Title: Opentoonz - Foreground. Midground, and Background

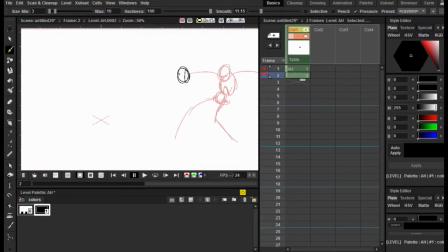[0:00]
Hi guys, it's Sebastian here from Noble Frugal Studios, and today I'm going to bring you guys a video talking about foreground, background, and midgrounds. Now these aspects of an animation are just techniques for making your animation look a little bit more 3D.
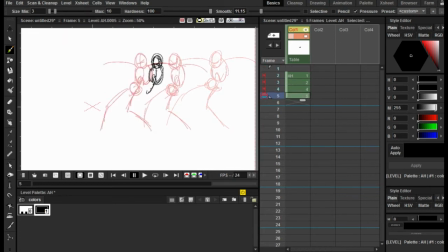[0:14]
Now, to start us off, the definition of a foreground is a part of a view that is nearest to the observer or viewer.
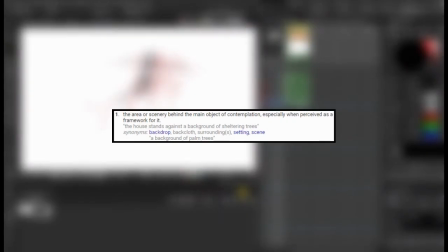[0:22]
And the definition of background is the area or scenery behind the main object of contemplation.
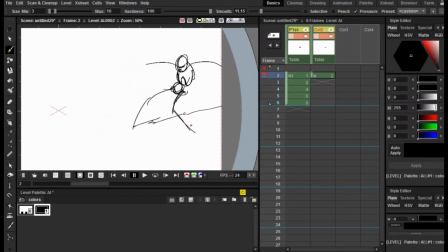[0:28]
Now, the main object of contemplation would just be if a box is falling, then,
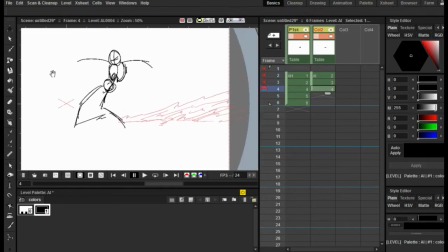[0:33]
something behind the box, like the wall or the window, would be the background.
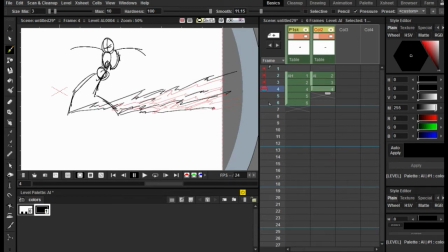[0:39]
As most of you guys know that.
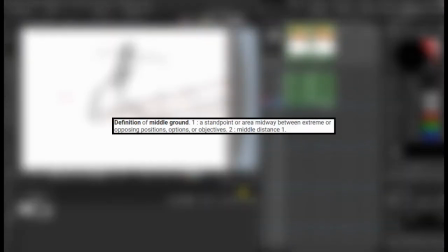[0:41]
So, and the definition of midground would be the standpoint area midway between extreme or opposing positions.
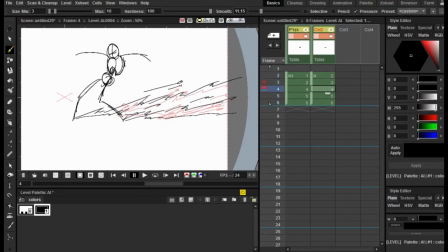[0:48]
So just in between the foreground and the background would you get your midground. So and these three techniques are really useful for
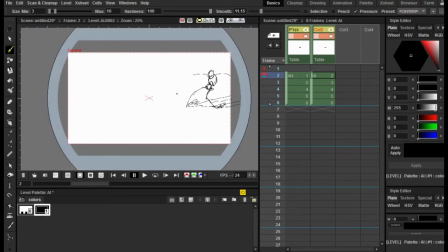[0:57]
making your animation look more professional and more 3D in that way.
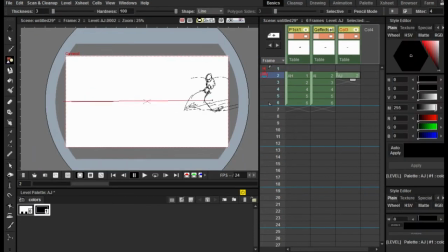[1:02]
So I'm going to show you guys an example I made of this castle. I showed you guys in my last video, the castle painting example.
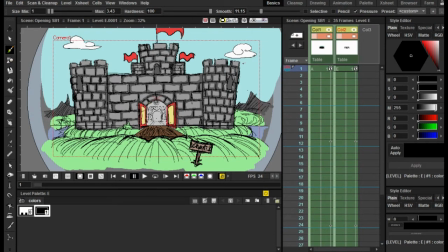[1:10]
So actually we have no foreground in this because the object, technically the foreground and the midground are both the object that's closest to the view. But if I were to say what the midground was, I would say the midground was this character sign, or this
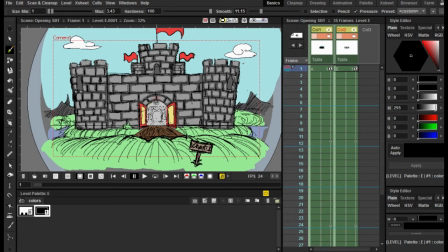[1:24]
sign that says Char on it, and the background would be obviously these mountains and the room inside the castle. So in that could be the room inside the castle. Actually could be the midground, and then the mountains are the way background.
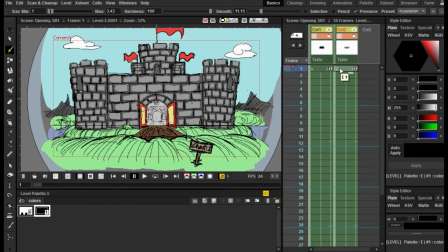[1:39]
But I'm sure you guys this isn't rocket science, so it can really be interpreted in whatever you see it as.
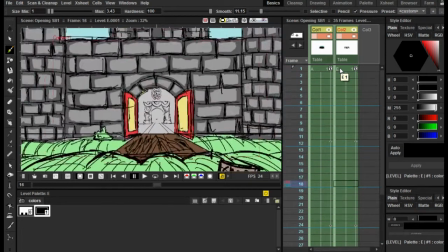[1:45]
So as the midground, I'm going to say is coming towards the background, which was the castle,
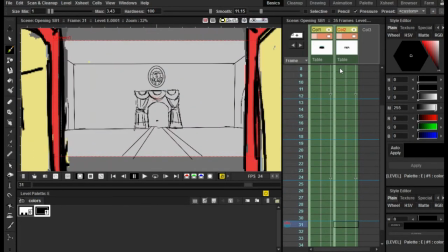[1:52]
becomes the midground, which sort of makes the animation look really 3D in that way.
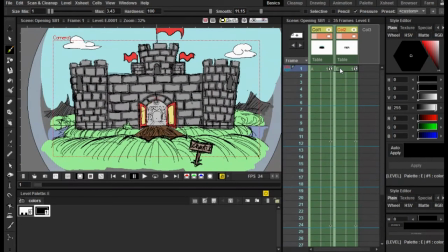[1:57]
I did want to use a technique for Castle Dark because the opening scene, I'm not going to talk too much about it in this video, but it does have to do with a lot of
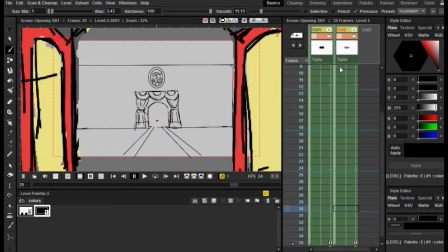[2:06]
commotion, as I would say.
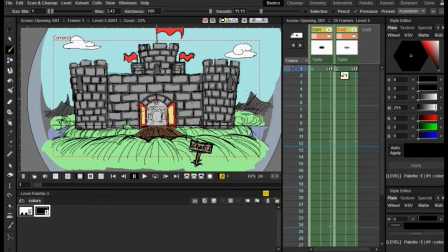[2:08]
That's all I'm going to say for now. And so this technique can also be used a little bit more subtly if I load up my other example.
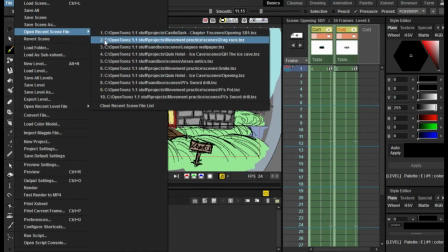[2:16]
Let's see. Here we go. Change project, and
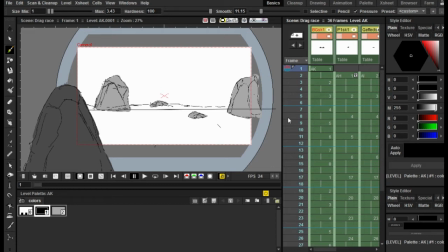[2:23]
this example is actually really good for this sort of thing because it has all three of our aspects. So I'm going to play the animation for you guys first, and then I'm going to discuss with you guys exactly what it is the foreground, background, and midground.
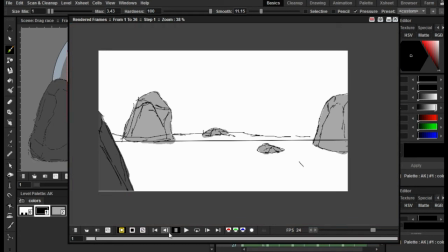[2:39]
Let's just see this load up a little bit, and there we go. So let's play this through a little bit of time.
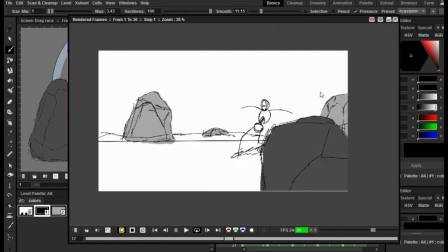[2:46]
There we go. So this animation I just made before, as you guys see me drawing it in the earlier parts of the video.
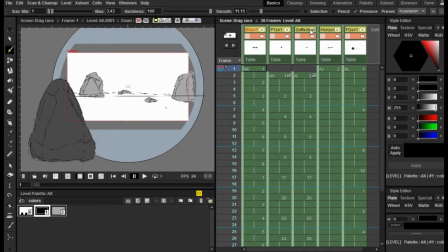[2:52]
And so we pause this and we'll go into the roughs of this animation, the nitty gritty.
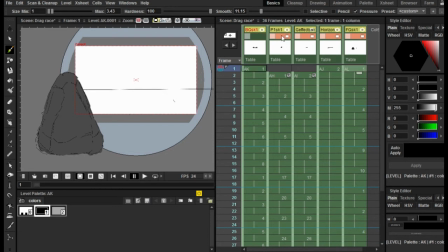[2:59]
I'm gonna take down all the other layers just so you guys can see what I'm talking about. Now here's our foreground.
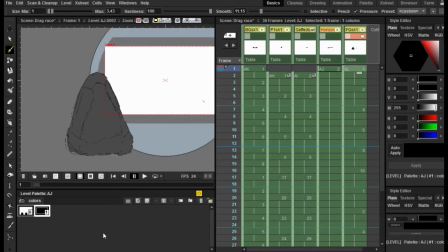[3:05]
This rock that's just dark colored because you see that the shading was sort of it's really close to the screen, so it's really heavily shaded, so I just can distinct the foreground from the background.
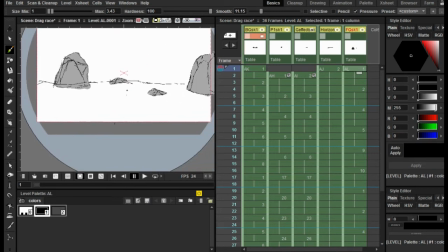[3:16]
Our background right here, I named BG Sketch 1, is these lighter color rocks, which you can tell are very different from the foreground rocks.
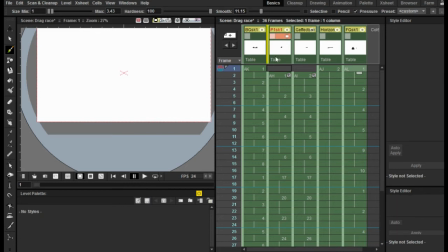[3:25]
They're a little bit farther away, and our midground is actually our character sliding down the mountain.
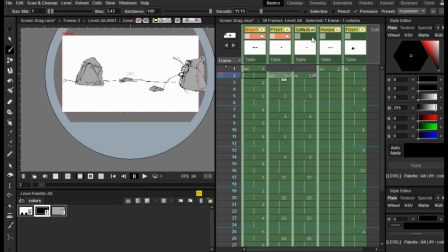[3:32]
So let me turn these all back on.
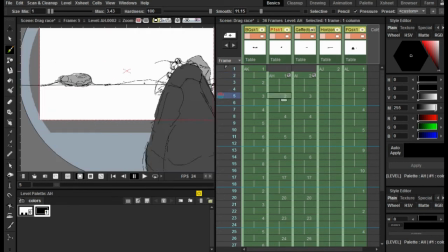[3:34]
The way that this works is that the character will drift, and the midground will be in front of him, the background will be behind him, and he's just sort of in the middle.
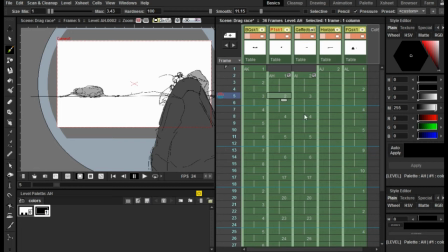[3:42]
This actually brings a lot of attention to the character because while the foreground and
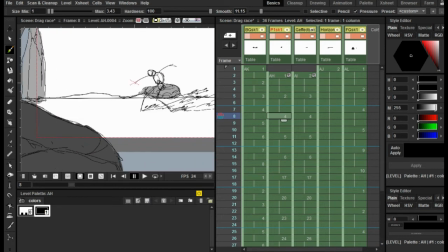[3:48]
background are sort of boring looking, the character is doing all the movement, the foreground and background are sort of staying still,
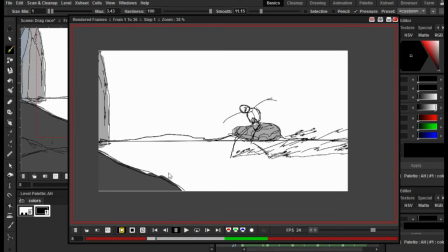[3:54]
and you see that he's sort of the main point of view. I didn't make this animation just thinking about poses and I guess sliding down mountains.
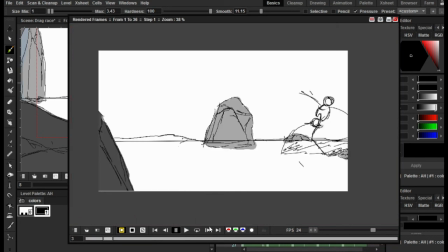[4:03]
I wasn't really aiming for anything in particular.